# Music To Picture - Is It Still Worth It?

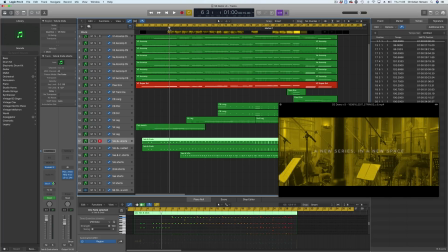(16:18)
Next up, I won't bore you with all of the kind of little nuanced stuff, but I did a little bit of tightening. I tend not to quantize stuff too much. He says clicking off, so you can't see the quantize.
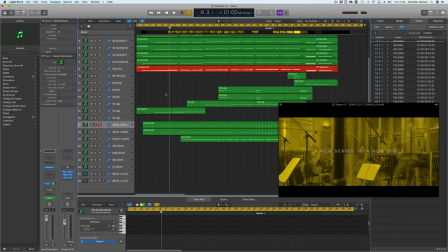(16:28)
To an 1/8, there are a few changes I made to the legato notes.
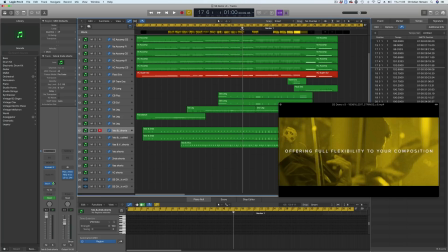(16:32)
And then the next big thing I did was I noticed that on the last night's film,
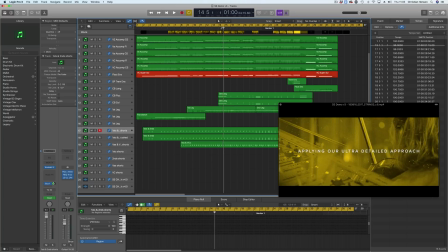(16:38)
this pluck here is actually off time. Now, the temptation for me is to contact the editor and go, listen, can you actually just move that film, the in point of the film, move it further up the timeline so he doesn't come late on the pizzicato. But this is the beauty of writing music to picture. So what I simply did was I noted at bar 20 this time code of 3405,
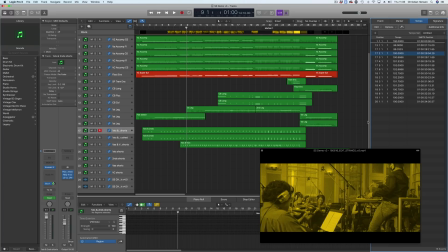(17:04)
which is what it was with just this flat tempo of 100. So I created a tempo event at 20. I then went in at bar 13 and changed the tempo down to 99, which is, it's so small you don't notice. It's not a sudden change.
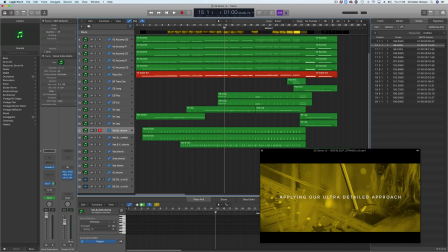(17:18)
So it went down to 99 so that we hit that pluck by the time we get to 16. So basically, down to 99, we make enough time up by the time the pluck happens there that's now in time-ish.
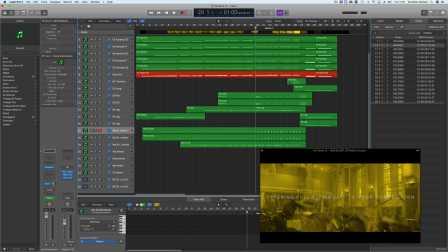(17:36)
And then what I need to do is by the time we're back at 20, because there's some things that we hit, I need to get back to that time code. So simply what I did is I went to this thing called tempo operations,
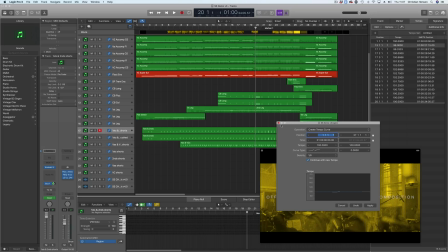(17:48)
and I created two small ramps,
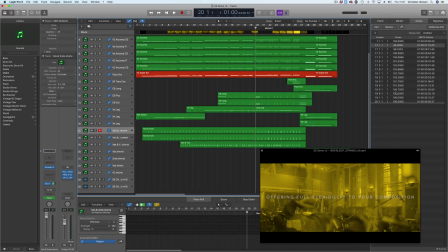(17:52)
one that takes us all the way up to nearly 103 and then one that takes us back down to the original tempo of 100. Again, you don't really notice it, but it just tightens up the imagery to the picture. So let's have a look at that. Bang on. I still 20 years and I still love, I mean, this has been really fun to kind of score an orchestra playing a piece of music that they're not playing.
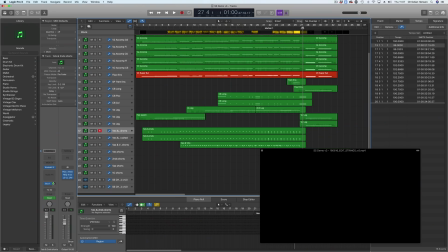(18:22)
Enjoyed every minute of it. Okay, what else did I do? Let's move through. Yeah, just two more things that I want to talk about. Basically, I added in, if you remember the last one, that last chord sounded great, but basically what I felt was we had all of these lovely legatos, and legatos on this stuff really easy to use. So I thought what I'd do is add in the violin and the cello. And what I find is if you want the whole band to sound like they're legatoing, they're portamentoing, you really only need the top and the bottom and the ear. It's not that sophisticated to go, hang on, well, unless you're Ben Valfish, because he's kind of got the most amazing ears of any man I've ever met. But, if you're not listening out for it, you don't notice it's not the whole band. And I quite like it because it doesn't sound like a kind of Arabian slide, the whole band going. It's just these two bits. So let's just have a listen to these. And you'll just see, actually, if I just go in here, you'll see I really dug the transition out.
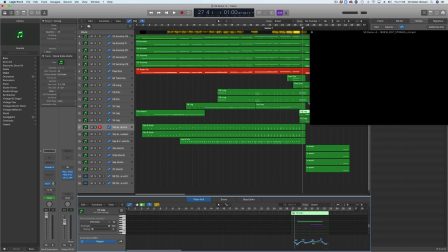(19:17)
So that's expression, and particularly with the cello.
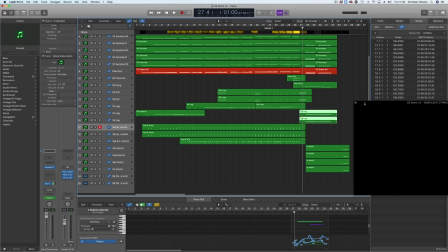(19:22)
Just really emphasise that. So when you listen to it in isolation, it probably sounds actually a bit clumsy.
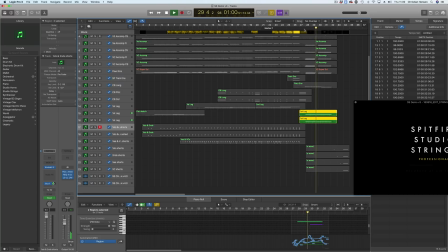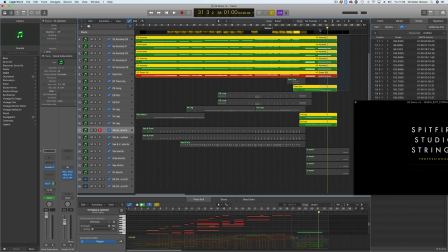(19:34)
That does actually sound like a fade, but in the context of all the people playing,
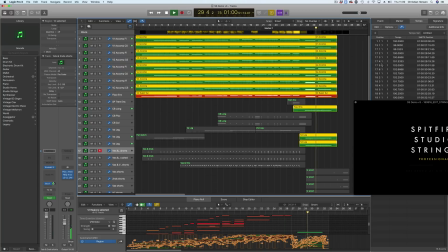which I liked. I also just put a bit of trem there.
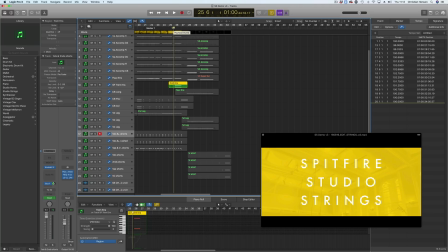(19:52)
I just find that these are kind of quite subliminally put a bit of angst in, and I used a sulpont trem. And then finally, I put a little bit of a mastering chain in. I went light here. I think I feel very strongly about things being over-mastered for demos, because I think there's a little bit of smoke and mirrors there. I think that you can add in a sonic quality that isn't in the sample libraries. I'm basically mastering for the track.